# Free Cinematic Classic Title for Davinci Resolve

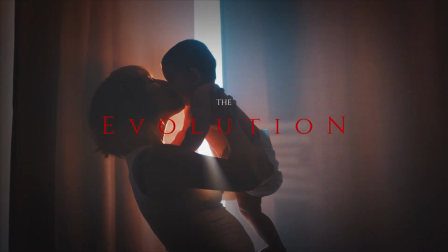(0:00)
Hi everybody, Jeremy here from Video Ita Studio, and today I'm going to share with you a free sample from our cinematic title classic pack, so let's check it out.
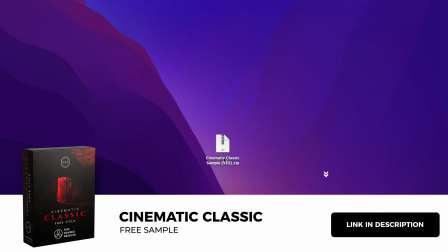(0:11)
Alright, so you can download this sample by clicking the link in the description below. You can de-zip file, just double click on it to unzip it.
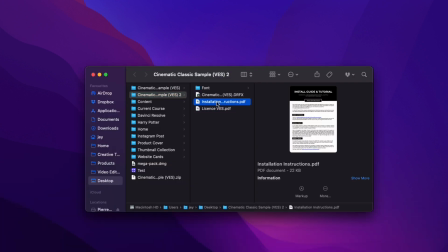(0:17)
In the folder you have a couple of things. You have the license, the installation instruction, the .drfx file, and the phone.
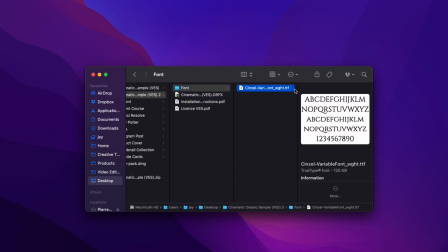(0:23)
Please make sure to install the phone so the title can work properly.
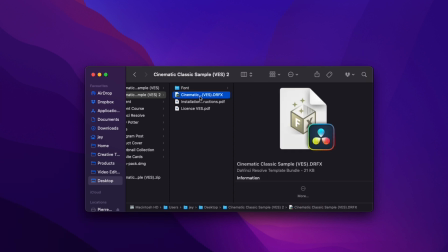(0:26)
Just double click on to install it and then you can just double click on the drfx file and it will just prompt open that window just
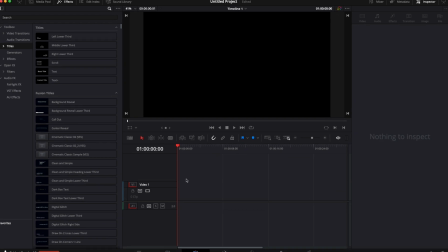(0:33)
click install and now the title is installed on your computer now when da vinci resolve on the edit page you can go over to effect title and
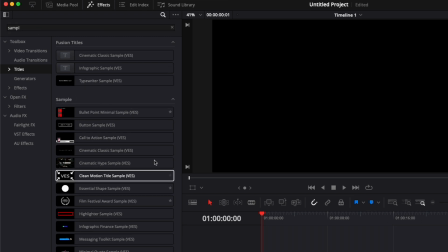(0:41)
here you can search for sample and it will bring all the sample that you may already have from us plus the cinematic classic sample that you
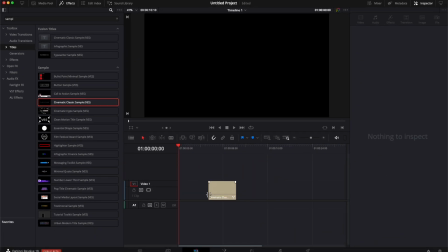(0:48)
just installed you can then just take it and drag it here in the timeline you can extend it as long as you want the title works with any resolution and any frame rate you can easily extend and reduce the title it will retain the animation in and animation out quick disclaimer the
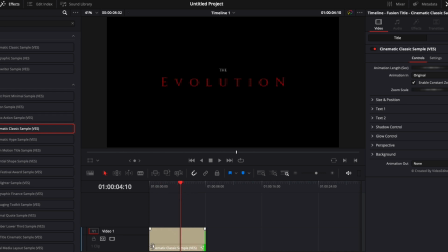(1:04)
title might be a bit heavier than other for title to run because there is not only the animation in and out but we also added a continuous zoom
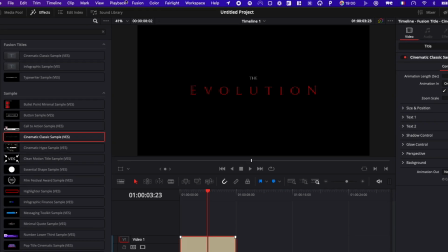(1:12)
to it so it might take a tiny bit longer to process so to render the cache go over to playback go down to render cache instead of none use
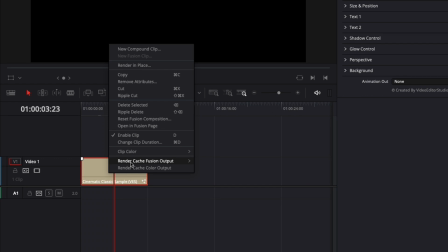(1:21)
smart and here you can just right click on your title and render catch fusion output you can just select on it's just gonna catch the title for you as you can see now this bar above is blue instead of red and that means that we can play it with a real-time
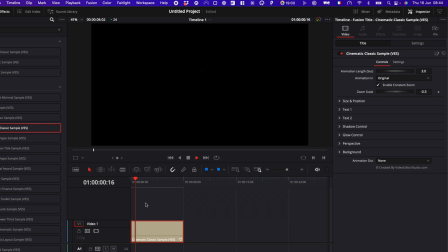(1:37)
playback now let's move over to inspector by default there is the animation in but there is not the animation out you can select the animation
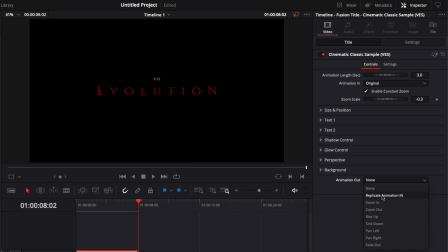(1:45)
out here by choosing from a couple of options in that drop down menu be sure to select something that is in accordance with your movement.
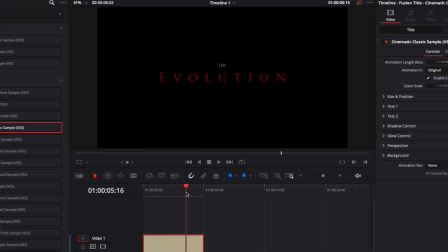(1:52)
For example, here, because we have that constant zoom out, it will be weird if we have a zoom in instead.
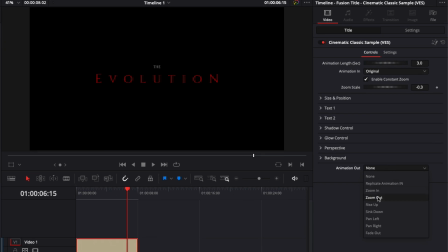(1:59)
It will just be in opposition to it. So we're just going to select zoom out for the animation out to get something that makes sense with the current movement. So right now, because the movement is zooming out, the zoom out animation will work better.
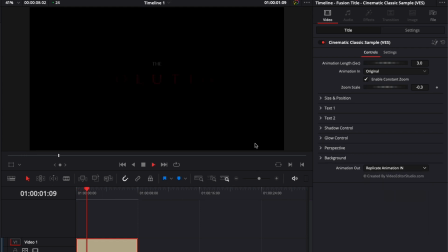(2:13)
If I were to use replicate animation in instead, it will not work properly because as you can see here we're gonna just zoom out and then we're gonna zoom in again
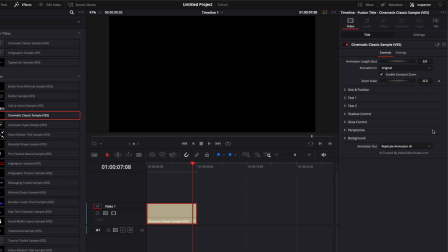(2:22)
so that will not make sense for that specific one that's just something for you to take into account we give you a
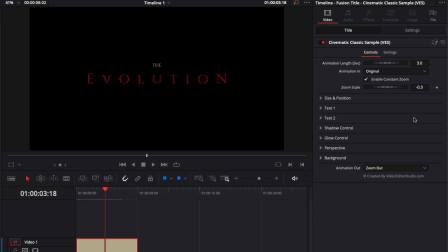(2:28)
lot of options so then those creative choices are yours now let's just go through all the functionality available in this title first one is animation lens so basically you can adjust the animation lens for the animation in and out of this title so here it's 3 seconds you can choose from 0.5
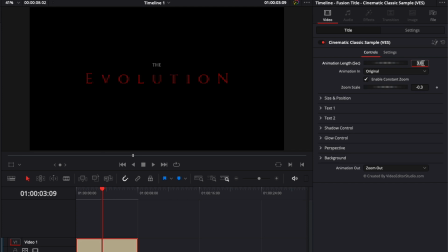(2:47)
to 5 seconds which is the maximum right now for example I would like to reduce it to one second and as you can see the animation is going to be way quicker so one second instead of three seconds for the animation in you can select from eight different options non-original zoom out
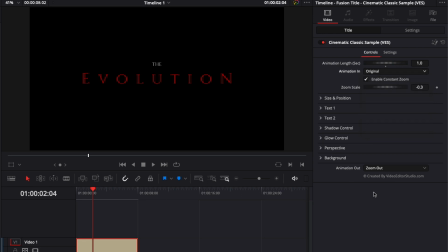(3:03)
zoom in drop down rise up left and right it's the same thing here for the animation out and for this pack we've added a new functionality here which is constant zoom so as you can see now there is a constant movement to the title by basically zooming in or out if you don't
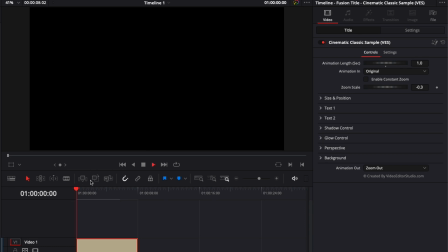(3:19)
want that movement you can just untick that box if you take that box the title will just be a normal one with animation in and out but no constant movement you can adjust the scale of that zoom right here with the zoom scale if you select a number in the minus it's gonna
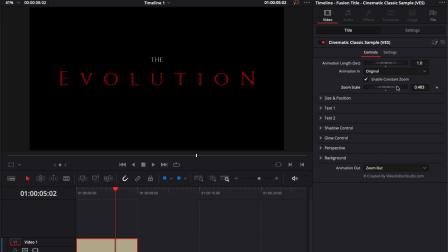(3:33)
zoom out and if you're in a positive number it's gonna zoom in right now i'm just gonna reset the value by default by double clicking on it as you can see you can just double click on any value to reset that to the original parameter now for the customization and look you have access here to size and position which is self-explanatory you can adjust the
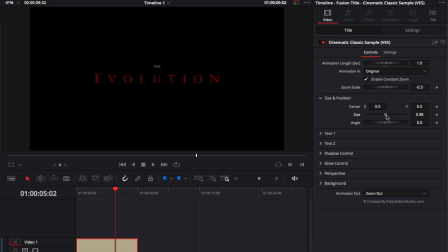(3:52)
overall size and position of that title as well as the angle then you have text one so here you can change the first text you can swap the font the color size tracking line spacing and center text 2 is